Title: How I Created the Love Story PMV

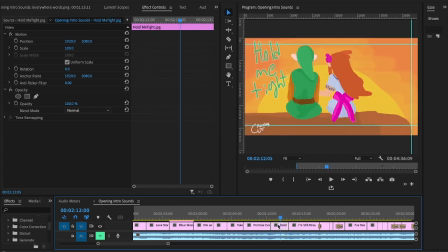And then these are all just still images. This is actually the same image, but I move her closer, and I made the sky a little darker to indicate that it's getting darker. I moved the sun down some. So this is the same image, but slightly adjusted.
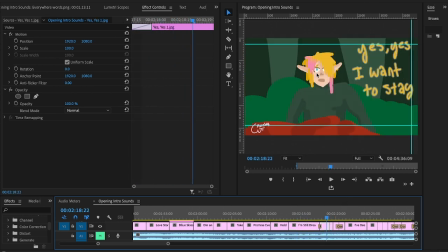Same here, same picture, but I kept his facial expressions on a different layer. And then I added hands for whenever he closes his eyes. So it looks like this.
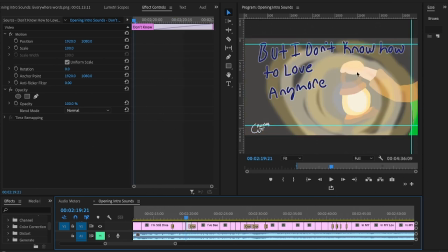So he's a bit distressed. And this is the same picture, except for I also have something in the background here. So I used this cross dissolve effect to have this exact same picture transition into one with this in the background.
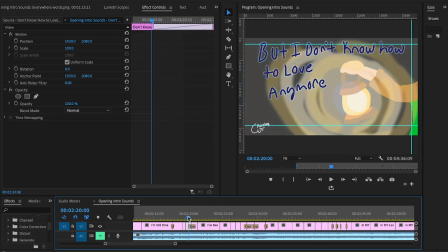So it makes it look like that he's approaching something with his lantern.
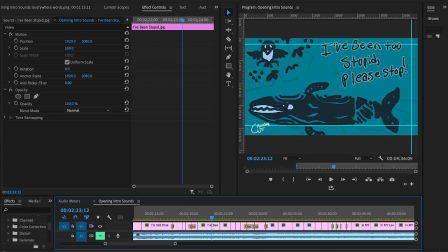This picture I actually drew for another video. I just changed what text was here because I didn't feel like redrawing this.
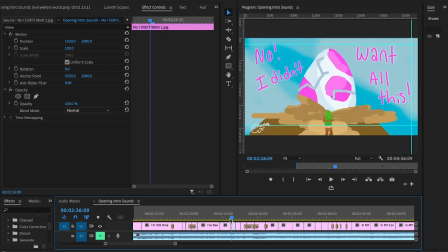And same here, same picture, but as the picture moves, I add elements. So it starts with an egg, and then I add the layer where Link is. And it actually probably could look at this in Photoshop.
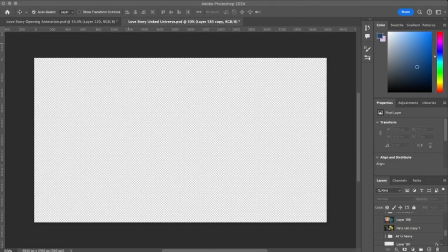That would be probably better. So let's look at this in Photoshop.
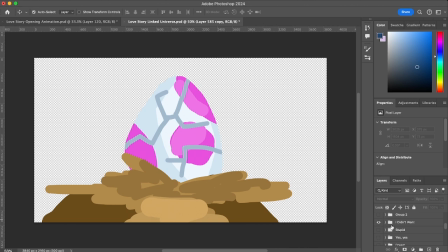Stupid, yeah. Nope. I didn't want all this.
So here's our egg. And as you can see, that blue background is completely separate than the egg. Right here is Link. There's Link. So I put Link on.
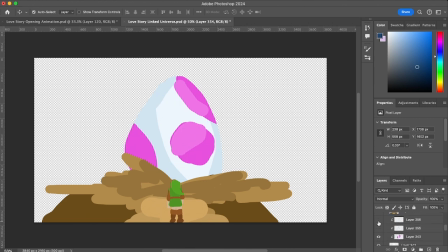And here's the different cracks. So as it goes, I just add the cracks. And I just take pictures of it. So let's go back over from here.
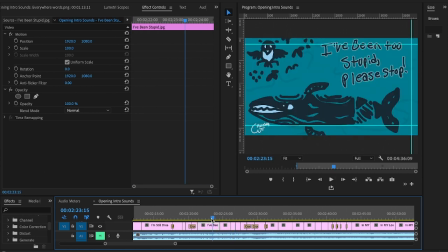That turns into all these different pictures that the egg is slowly cracking as Link approaches it.
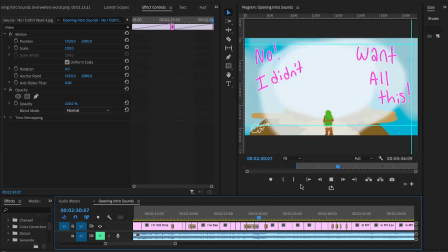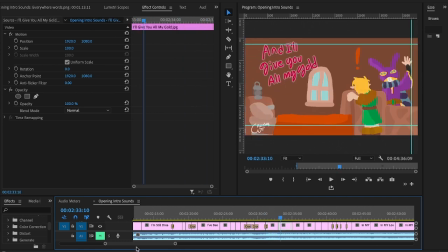Same picture, but I move. And I do that a lot because it's just a little easier.
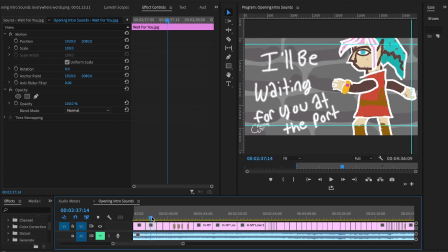It's like a little shortcut. Same here, same picture, but I colored it over 2 different ways. So the outline's the same, but the colors underneath are different. And I used a special brush to get this little effect on it in Photoshop.
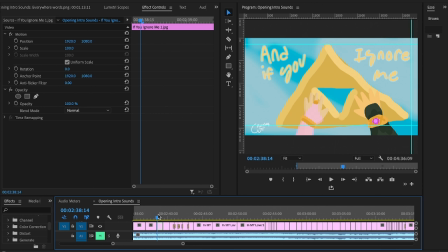I don't remember what brush it was. And then just the same picture, just adding different layers.
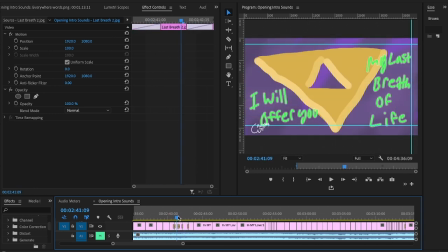And using cross dissolve to make it all blend together.
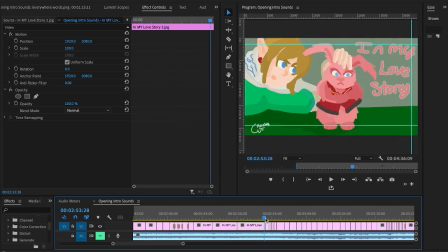Now this one was a bit fun.
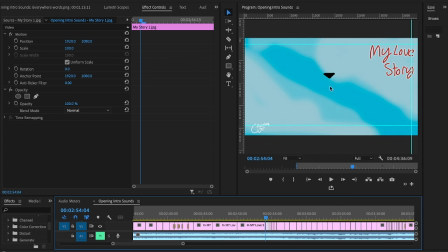I actually, in the comic, the shadow has this triangle upside down thing that he's using to make these portals. I don't really know much about it. No one does. It's a mystery to everyone. But I started out making the portal appear, and I actually had already drawn the portal.
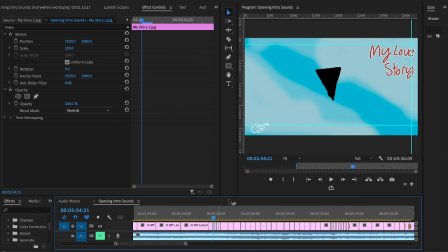So I had to make the triangle a little bigger, and by little I mean a lot bigger.
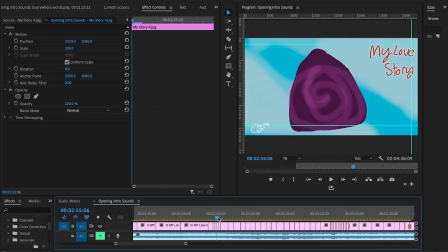Then I kind of make the triangle take on a more portal shape. I give it more portal colors and make it a little bigger.
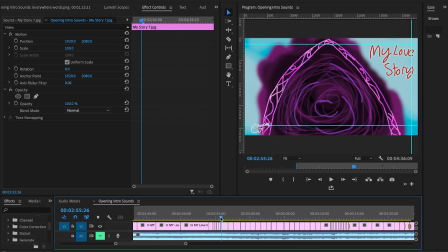And then I transition to the actual portal I made. And it's very short, but it gets the idea across. And then I have this little guy I drew, and I make him fade it at first,
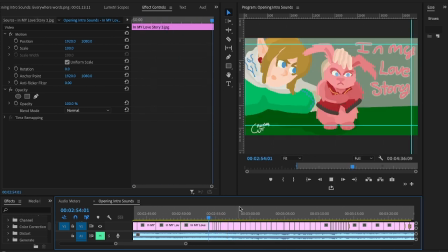and then I kind of strengthen it so that went to the tune of the music. It kind of goes like this.
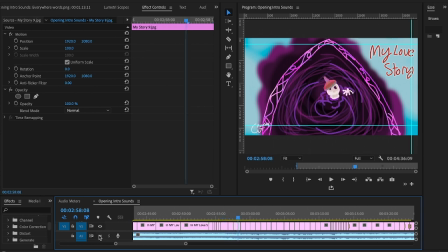Yeah. And timing is everything and stuff like this.
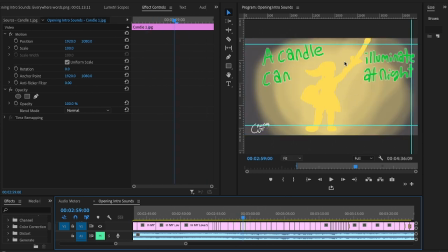This little effect is actually 2 pictures that I keep swapping between. So it goes from 1 to 2.
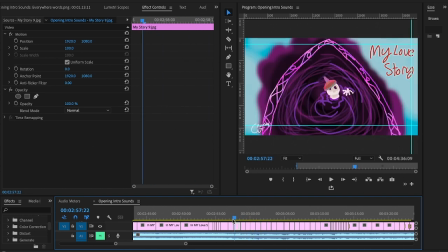1 to 2. And it makes it look like a candle illuminating the night.
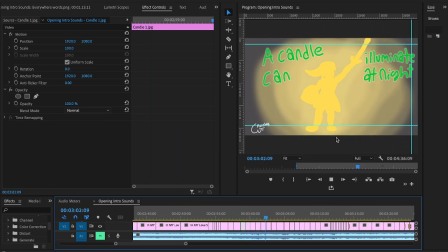So there you go. And I do the same with her version. Just 1, 2, 1, 2. 1, 2.
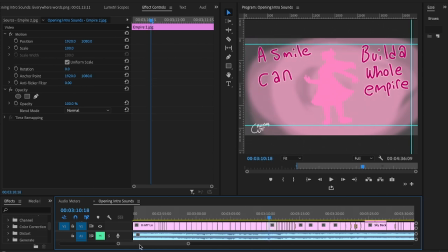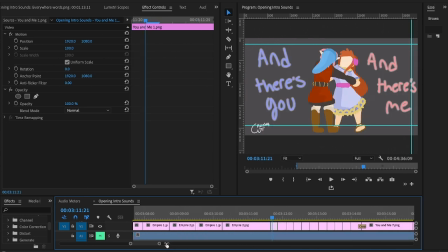Then this one was fun, and I'm actually going to zoom in for this. This I used something called rotoscoping.
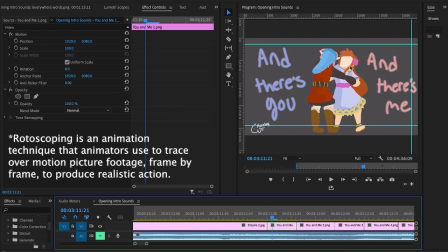I found a video of 2 people dancing, and traditionally rotoscoping, I'm pretty sure, is supposed to be done using After Effects, or not some other program than than Photoshop.
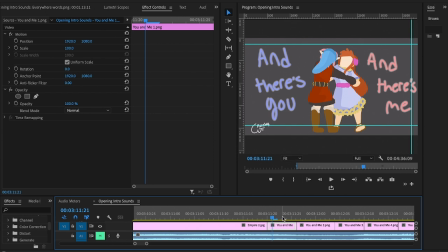But I use Photoshop, so instead I took screenshots of each shot that I needed to do the dance. Normally you wouldn't do that, but rotoscoping is done whenever it's a movement that needs to be consistent. I don't know if I kept the reference images. Let me check.
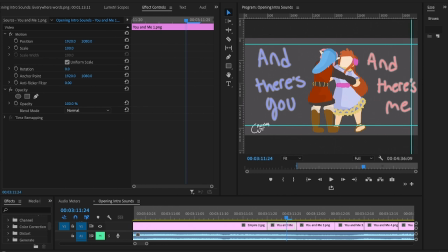I actually had to make a completely separate file for this.
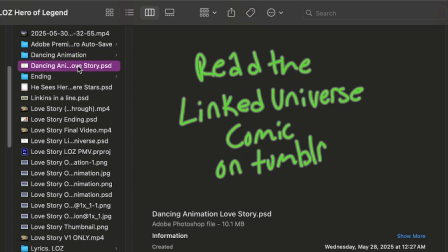And you can see right here, separate file. Here's the dancing animation Photoshop file.
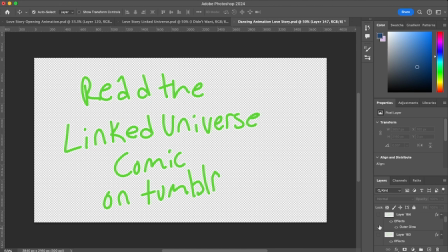This is the acknowledgements. I don't remember if I kept those layers though, because sometimes the layers get muddled.
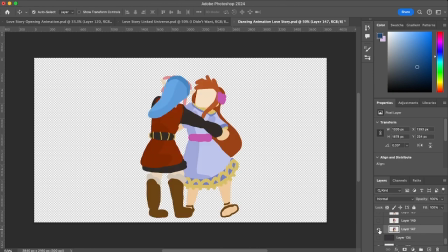But if you look here, I had to map out, using the rotoscoping method,
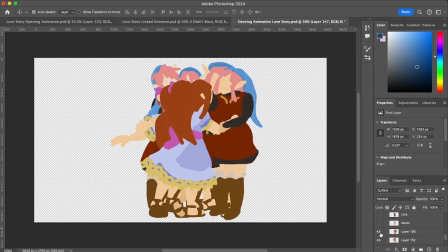each picture, and there's actually 9 images. Well, actually there's 10, I think. Yeah, 10 images.
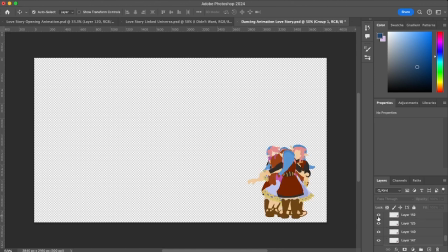And here's the corner one that I do at the end of the thing. But to rotoscope means that I just
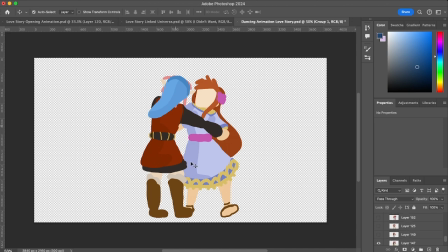do a little outline of each image that I've taken a screenshot of people dancing from the video of the people dancing. And I do an outline,
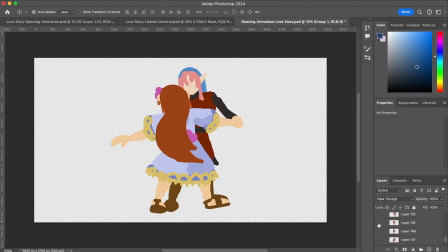and I do the rough outline until I have all the positions that they should be in for each shot.
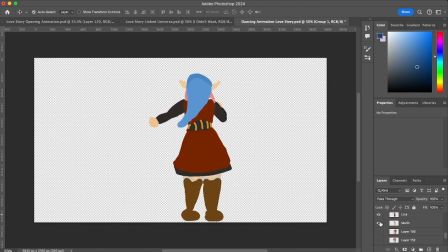Yeah, she's behind him, so I didn't bother drawing her face. This is actually a very crude way of drawing people. I made this in a week, so I didn't really feel like going all out on drawing people.
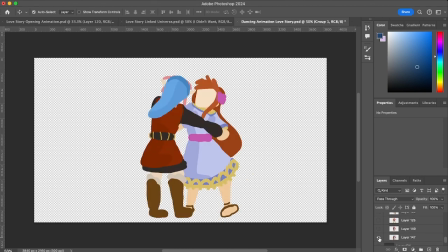But once I got it down, I drew one. I then added actual details to the outlines.
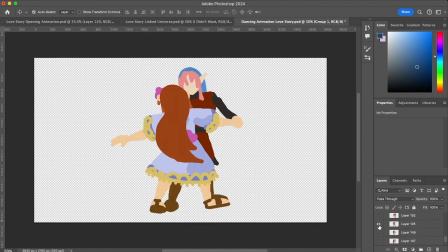And I wish I kept the outlines because I didn't realize I was going to make a video of this, but here we are now.
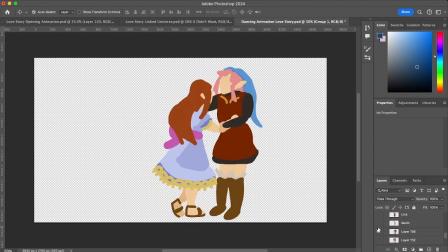And slowly it makes it seem like they are doing a little circle with each other.
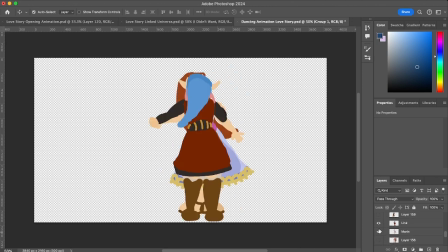And the reason why these two are separate is because she's supposed to disappear at the end. I'm going to go back to Premiere.
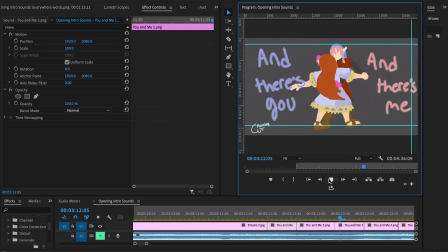So I actually had to do this a couple of times around. So 1, 2, 3, 4, 1, 2, 3, 4, and then she disappears.
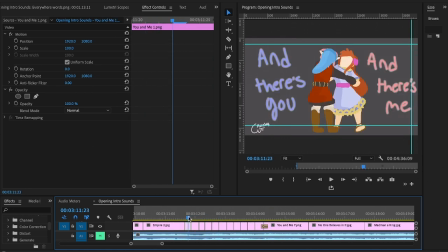Which is why that's a separate layer. So 1 picture, 2 picture, 3 picture, 4 picture, 5 picture,
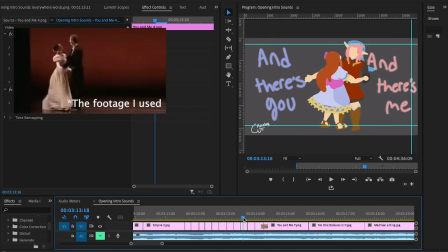6 picture, 7 picture, 8 picture, 9 picture, 10 picture, 11 picture, disappears.
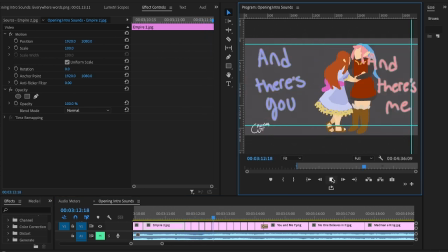So it looks like this in total. And it's very blocky. Typically, if you want a smoother animation, the more pictures you have that are more consistent with each other,
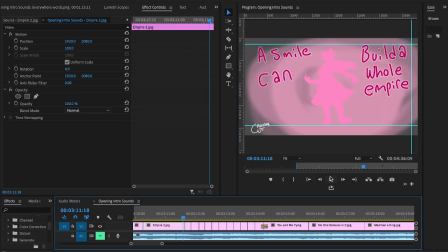the smoother the animation is. But like I said, I made this in a week, so this is very rough.